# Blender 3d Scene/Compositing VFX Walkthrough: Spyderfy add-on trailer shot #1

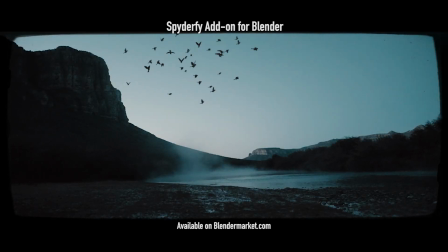[0:05]
What's up guys, it's Brad from Light Architect here. In this video I'm going to be going through the scene and compositing breakdown of this shot that shows the man in the
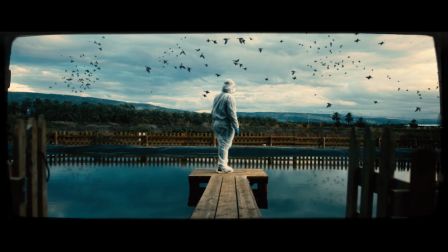[0:12]
hazmat shoot with the flocks of crows in the background that we've used in our Spiderfy addon for Blender trailer.
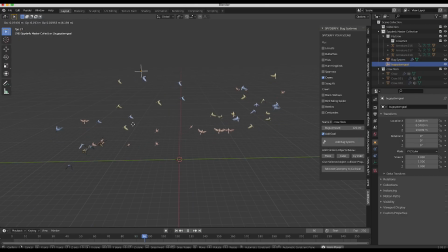[0:18]
I'll be going through the general setup inside of Blender and then showing you the various layers and passes that we've used inside of After Effects to get our final result.
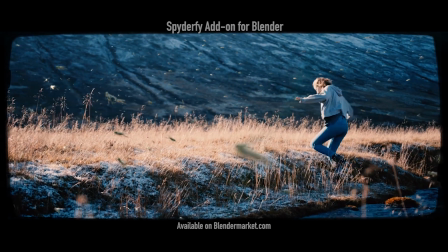[0:26]
As usual this breakdown video is not really a tutorial but just a scene breakdown to give you some of the ideas of the concepts used to create these shots.
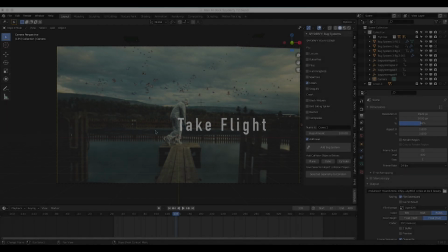[0:33]
Anyways guys, let's get started. Here we are inside of Blender. This is our final scene set up here.
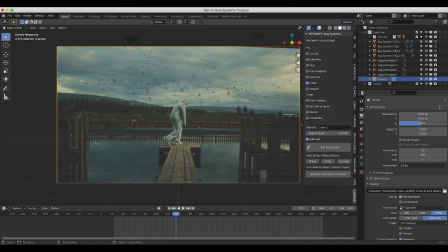[0:38]
It's a fairly basic scene for this shot. As you can see, if I pull away from camera view here,
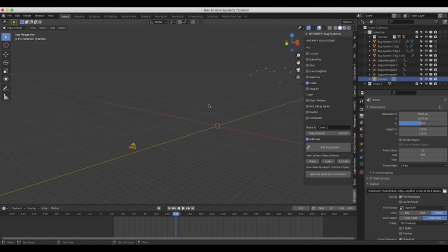[0:43]
we just have a very basic camera and we haven't actually even 3D tracked this specific shot because it's fairly static. It's just a slight push in and I figured that the flocks of crows that we were going to add to the shot were going to be far enough in the background that the 3D tracking wouldn't matter very much.
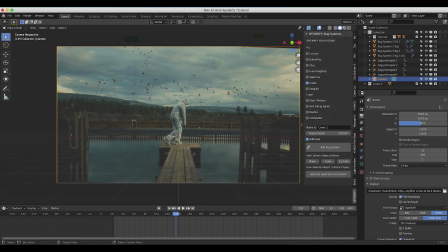[1:00]
And what I've done here is I've just imported our footage as a background image in the camera tab so I can get a general idea of where I can add the flocks of crows to our scene and the timing of the general shot.
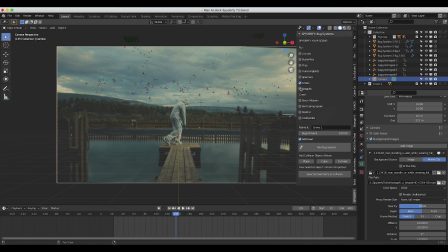[1:12]
And then what I've done here is I've used the crow preset in our Spyderfy add-on and then I've added a total of four different crow void systems here,
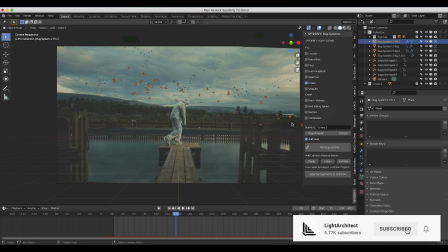[1:21]
each with their own separate goal so that the birds flock in a very specific way.
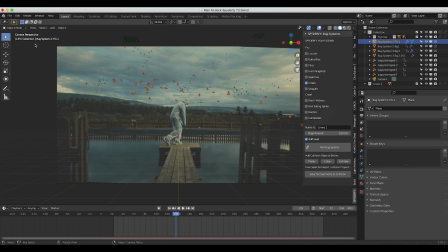[1:25]
And as you can see here, if I go to view animation of our preview, you can see what we're getting here in real time.
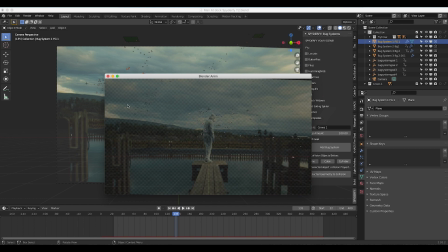[1:32]
We have some empties here, which are our goal objects for the various Boyd particle systems. I have one main Boyd particle system here in the foreground for that specific crow element. And then I have the three other crow systems in the background here, each approaching their own goal object.
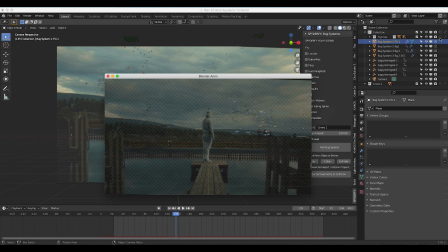[1:48]
And then, of course, I've animated those goal objects as well to create a little bit more variation in their movement. and a super simple setup here.
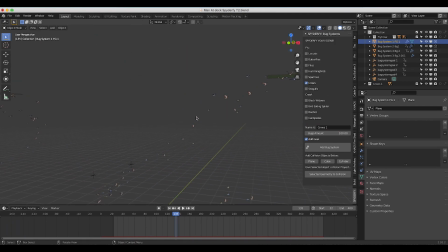[1:56]
And as you can see here, if I go out here, you can see that I'm just emitting crows from just off camera with our buoy particle emitters from Spider-Fi. And if I select one of the empties here, which are the goal objects, you can see that I've actually animated their movement over time to make our particle systems that contain the crows move a little bit more organically.
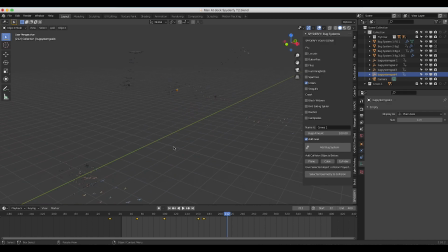[2:16]
And as you can see here, that is pretty much it for this scene. As far as recreating the environment of the live action shot in these specific renders, I didn't actually do that much.
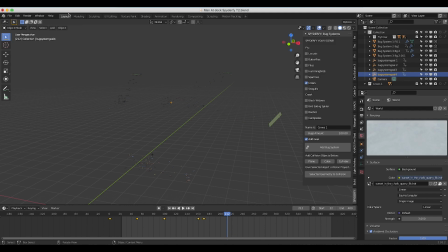[2:25]
All I did was add a basic HDRI in our world settings that matched the general look of our background footage here.
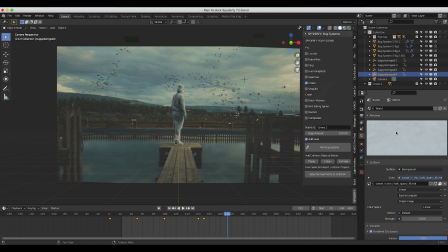[2:32]
As you can see, this is the sky from our HDRI that we're using, and this is all that's lighting our crows that we've rendered out. And I've also rendered out each of these crow systems on their own separate layer so that we can composite them separately and have a little bit more control over that compositing process inside of After Effects.
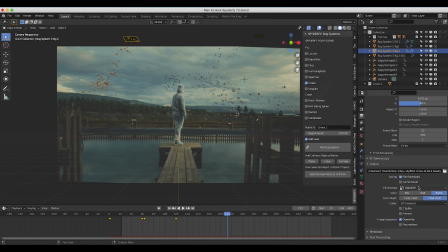[2:47]
As far as exporting goes, as usual, I've exported them in an OpenEXR sequence with an alpha channel so that we have a good format for visual effects compositing. And for the most part, I've rendered at 32 samples with a little bit of denoising in our render.
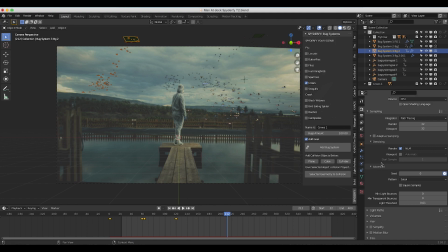[3:00]
And as usual, enabled our seed stopwatch for some noise variation. And that gave us enough to work with once I added some blur and color correction inside of After Effects.
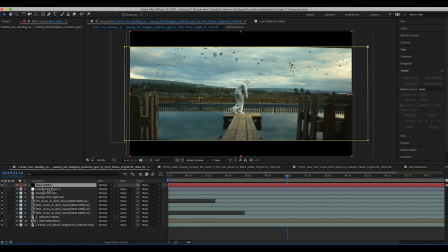[3:09]
Anyways, inside of After Effects is where this shot was really brought to life. So I'll just go through each layer one by one and show you what I've done here. And the first render that I added to this shot inside of After Effects was our foreground crows render. So I've just imported that into our scene here I didn't really need to track it or anything since our shot is relatively
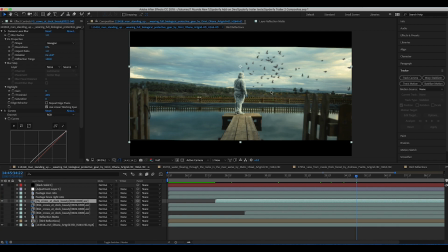[3:27]
static Even though there's a little push in It didn't really make that much of a difference in the parallax of the camera as far as these crows are concerned So I added them to the scene I've added a little bit of color correction to blend them into the shot a bit better I've added two different effects here I've
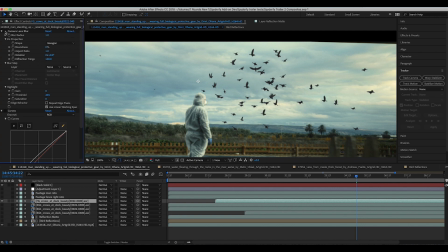[3:40]
added some camera lens blur to match the crows to the blur of our background a little bit better So as you can see here if I enable that just blending into our background a bit So they're not quite as sharp And the next thing that I added for these foreground crows was just a curves effect to lift them a little bit so that they weren't quite as dark.
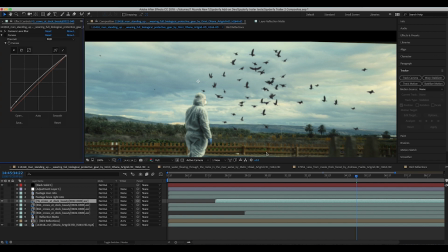[3:57]
As you can see, if I disable it, their black levels are a little bit low. So I've just added that curve setting to bring them up and match the lighting a bit better.
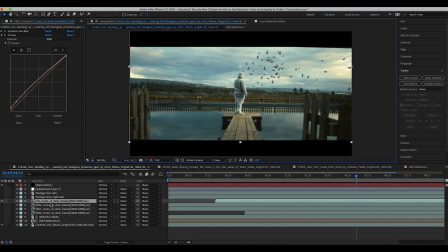[4:04]
After adding these crows that were close to the camera, I started adding the background crow renders.
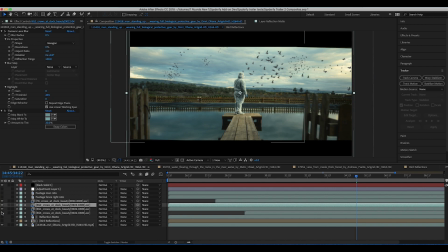[4:09]
So as you can see here, I've just added our three different crow particle systems that we've rendered out and placed them in three different spots here. I'll go ahead and disable our foreground crows really quick. And as you can see here in our effects tab, I have two very similar effects on these background crows as well. I've used our camera lens blur.
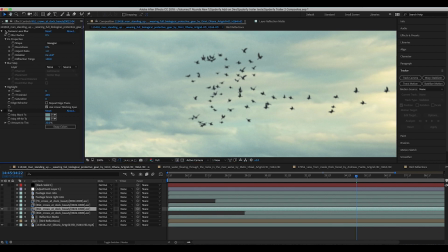[4:27]
If we zoom in here, you can see that I've used some camera lens blur to again match the blur of our clouds in the background. So just a touch of blur there. And then I've also used a tint effect to tint these crows the color of our sky so that it blends into the environment a bit more.
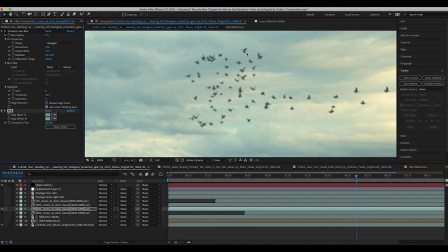[4:44]
So as you can see, if I enable the tint, it's just a slight blending of our crows into the background that helps it match the environment a bit better. In addition to our HDRI that we've used inside of Blender to light the actual 3D render.
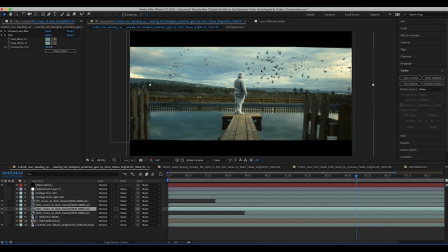[4:56]
One of the reasons I use the tint effect on the background crows and not the foreground crows is because as things go further off into the distance, there's generally a little bit more atmosphere over those objects, which tends to lift the shadows a little bit and blend it into the environment a bit more. So generally when you put a visual effects element closer to the camera,
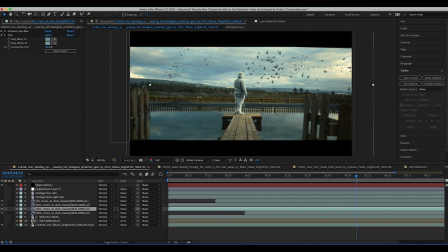[5:14]
you don't have to lift the shadows as much and blend it into the environment with mist and that tinting effect that I've just used. But anyways, after adding our four main crow systems here and placing them where I wanted them in the scene,
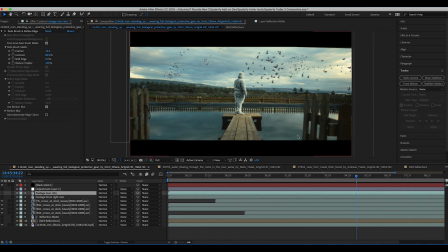[5:26]
the next thing that I did was added some roto layers to make sure that they didn't overlap our man on the dock here or our fence here. And this is just to integrate our crows into the environment a bit better so that they don't overlap our man in the foreground here or our fence in the foreground.
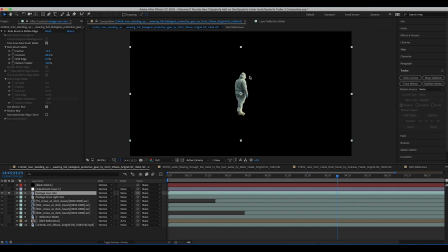[5:42]
So what I've done here is, as you can see, I've just rotoscoped out our man here frame by frame with our rotobrust tool inside of After Effects.
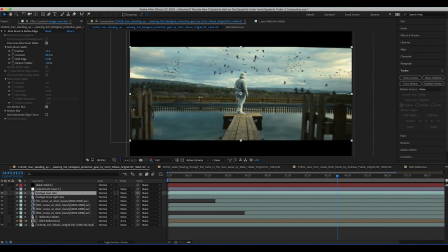[5:50]
And then I've overlaid that on top of our footage so that those crows didn't overlap our man in the final composite. it. And I've done the same thing with the fence here on the right side of our frame because I had some of the crows in this foreground crows element come pretty close to the water here and overlap with the fence a bit.
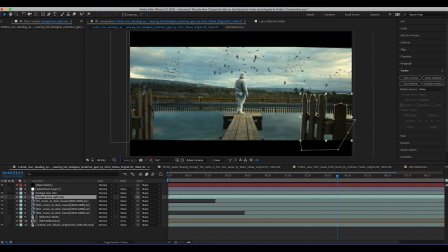[6:07]
So we definitely didn't want them to be on top of this fence here in the foreground. So we've just roto-scoped out this fence here frame by frame as well. And finally, to integrate this shot into the scene a little bit more, I've added some reflections of the birds that we've added to our shot in the body of water here.
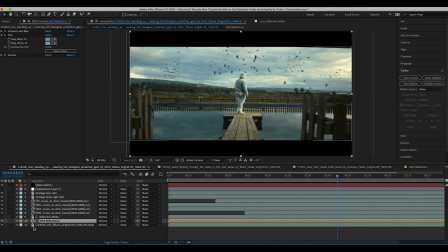[6:23]
So as you can see here, if I turn on this bird reflections pre-composite you can see that I've simply duplicated each bird element and then I flipped it so that it's the exact opposite of what you see in the sky here and then I've combined all of those different bird elements that
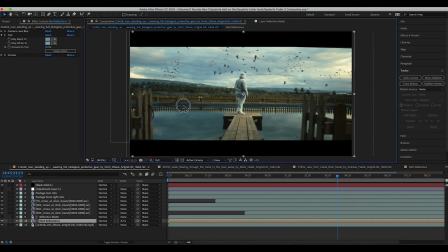[6:40]
I flipped into one pre-composite so that I can you know move them around all as one and adjust them a little bit easier and then what I've done is I've added some effects to them to blend them into the water a bit so obviously when there is a reflection depending on what
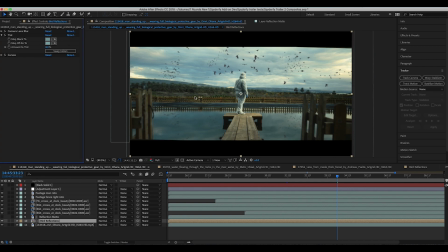[6:55]
the water looks like in the scene you may need to adapt that element to blend it into the water a bit. Luckily in this case the water is pretty calm here so all I needed to do was just add some basic camera lens blur to blur the reflection a little bit.
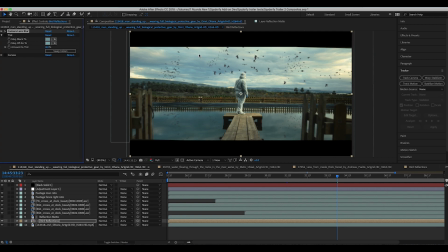[7:08]
As you can see here the clouds in our reflection are kind of blurry compared to the sky so trying to use that to kind of gauge the amount of blur to add to the reflection. Then I've also added that same tint effect to kind of blend those reflections into the sky a little bit more.
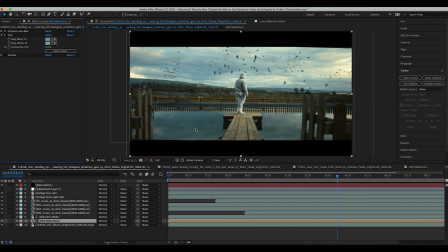[7:23]
And then also, as you can see here, you can notice that the clouds on the reflection are a little bit darker compared to the clouds that you see in the sky here. So what I've done here is I've just added a basic curves effect to actually darken the crow element in the water as well.
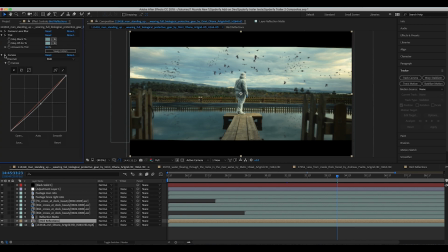[7:38]
So I don't know if you can see that, but it's just darkening that crow element to integrate it into that reflection a little bit better. And finally, once I color corrected the reflection element,
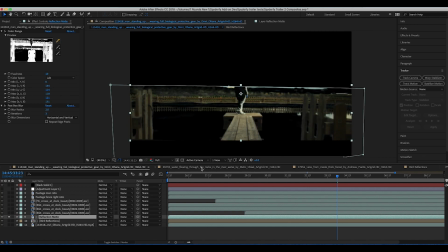[7:48]
I've also used a little mat here from our live action footage that isolated the part of the image where the crows would reflect off of the water.
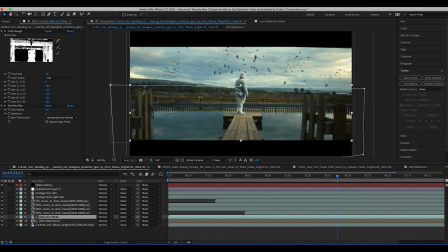[7:56]
Obviously, the crows wouldn't be reflected in this area where the fence is reflected as they would be blocked by the fence from reflecting there. And same thing here for the foreground. This fence here obviously would prevent us from seeing the reflection where the water is right here.
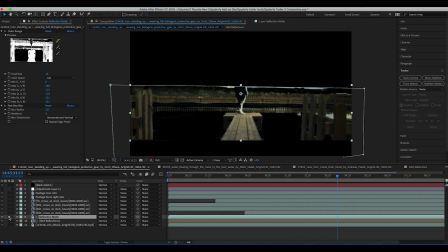[8:10]
So what I've done is just create a nice little reflection mat.